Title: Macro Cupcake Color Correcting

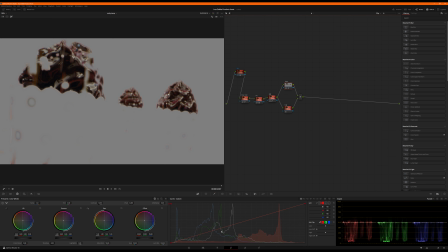[4:07]
So now what I want to do is come over here and I'm just going to desaturate this chocolate a little bit.
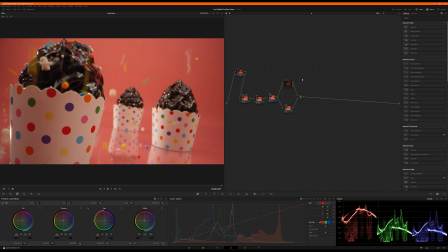[4:16]
There we go. Boom. All right, so let me disable this node. All right, so it's picking up a lot of the red, or the reds from the hot pink. Now I'm just pulling it back just a little richer chocolate. It actually feels like dark chocolate almost. See right here?
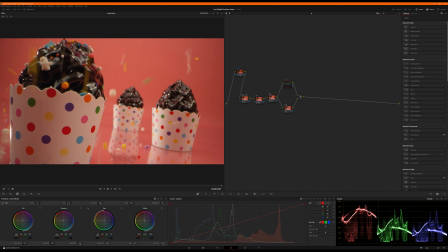[4:29]
Right over here. It's just like skadoosh. Also helps the falling sprinkles kind of pop a little more.
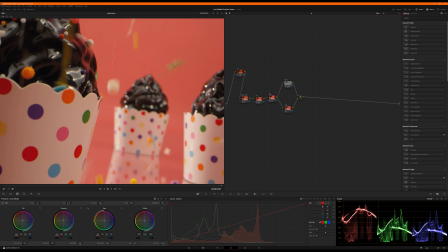[4:39]
Speaking of, this one right here is just kind of interesting. So if I kill denoising, you can see a little bit of pixelation and noise in that. But I'm appreciative of how the denoising, when I enable it, cleans it up.
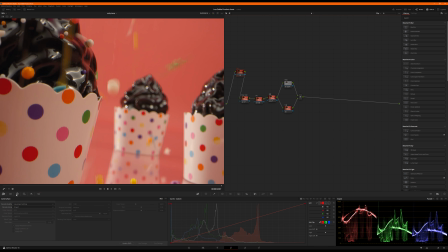[4:56]
Even though it's a fraction of a second that it's on the screen, it's going to make a big difference.
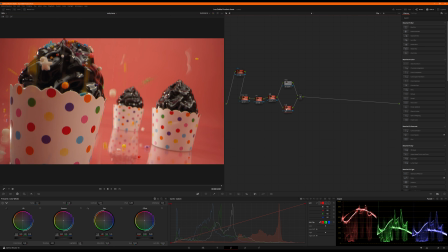[5:04]
All right, let's keep rolling. Cup. Okay, this is going to be the challenging one because we have this reflection. And, you know, the principle of this whole show is the idea of get through
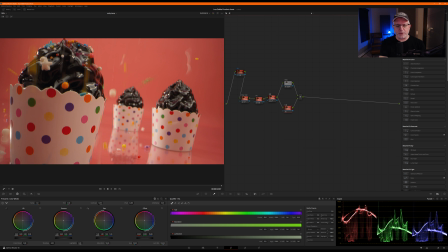[5:17]
a project with a good grade on every shot before the end of the day. So, you know, if you're working on a 2 or 3 minute video, you need to be, you know, hitting shots about 10 minutes a pop, you know, and you're going to get through it. What you don't want to do is get to the end of the day and have one shot that you've done because you screwed around with it for 4 hours.
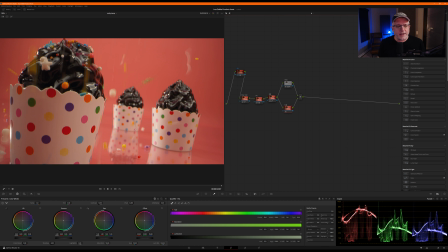[5:36]
So what we're going to do is we're going to work on this cup, but we're not going to worry too much about the reflections as the shot is moving, and it would be a lot to track right now. So we're just going to focus on the primary part, which is up top. So let's play ball.
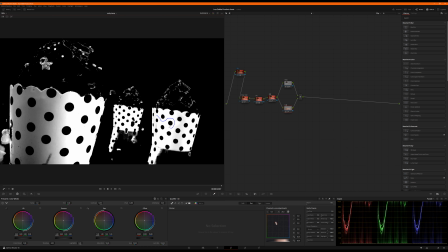[5:55]
I'm going to sample this by just rolling around with the mouse and dodging the holes.
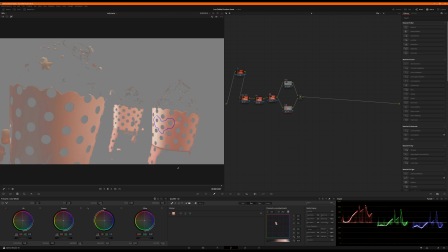[6:03]
Okay. Oops, grabbed the wrong thing, sorry.
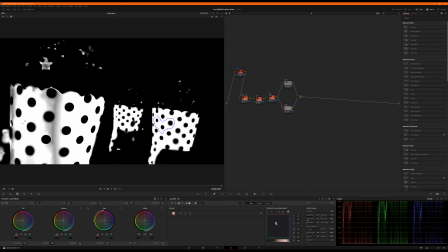[6:21]
Do, however, want to get there if I can.
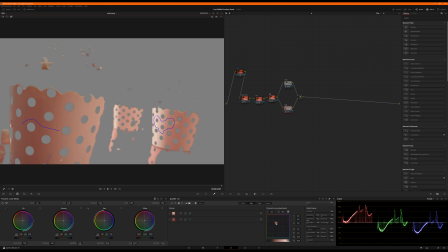[6:26]
Yeah.
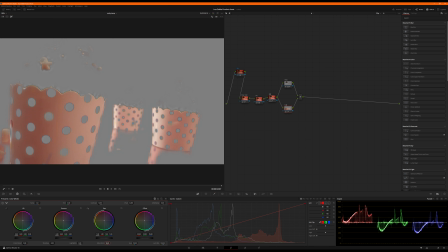[6:45]
Okay, so first of all, if I just come in and pull the saturation down by half, it makes a huge difference.
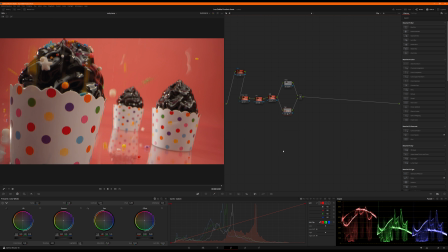[6:53]
All right, so watch this. Disabled, enabled. Boom. The cup is popping right here. Really brings it out nicely. Now, I do still see, obviously, the difference right here, the white, and then you have the pink of the reflection from the original, you know, ungraded part.
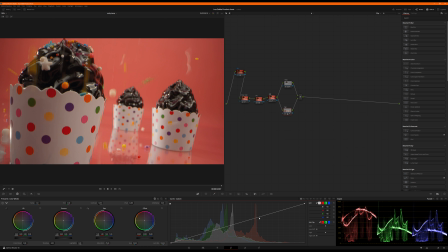[7:12]
Again, we're not going to worry too much about that. Going into this, we're going to just that would be something we come back later and can track and address. I'm also going to pop this just a little bit, put a little bit more mojo into the white.
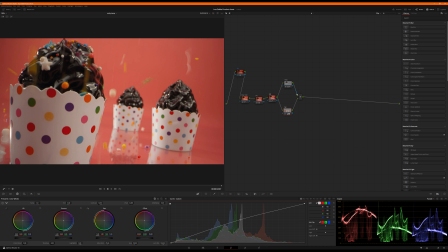[7:28]
So just hit your mojo button in Resolve. Okay, that's looking pretty zesty. Let's deal with the pink. Okay, so there's a couple things I want to do.
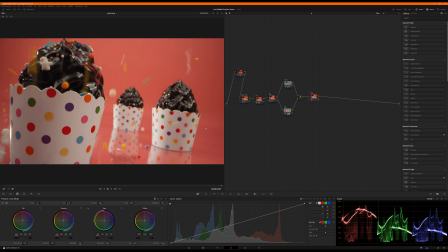[7:39]
You notice we still have a little bit of this vignette, but it's also the paper roll. This paper roll was about 8 feet from camera. There's a 4x8 piece of plexiglass that's creating the reflection. And then we have, you know, a ton of lights trying to light it, you know, as evenly as possible, but it's never going to be perfect. So
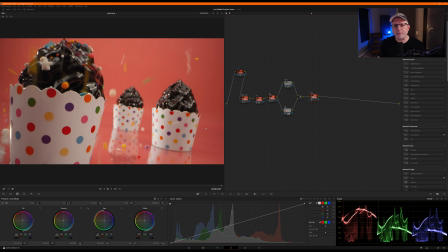[7:58]
we're going to grab the pink and then use color compressor to squeeze the hue and the saturation to make it a little more uniform, which will kind of make it disappear more in a really cool way. So I'm going to grab the trusty 3D qualifier one more time.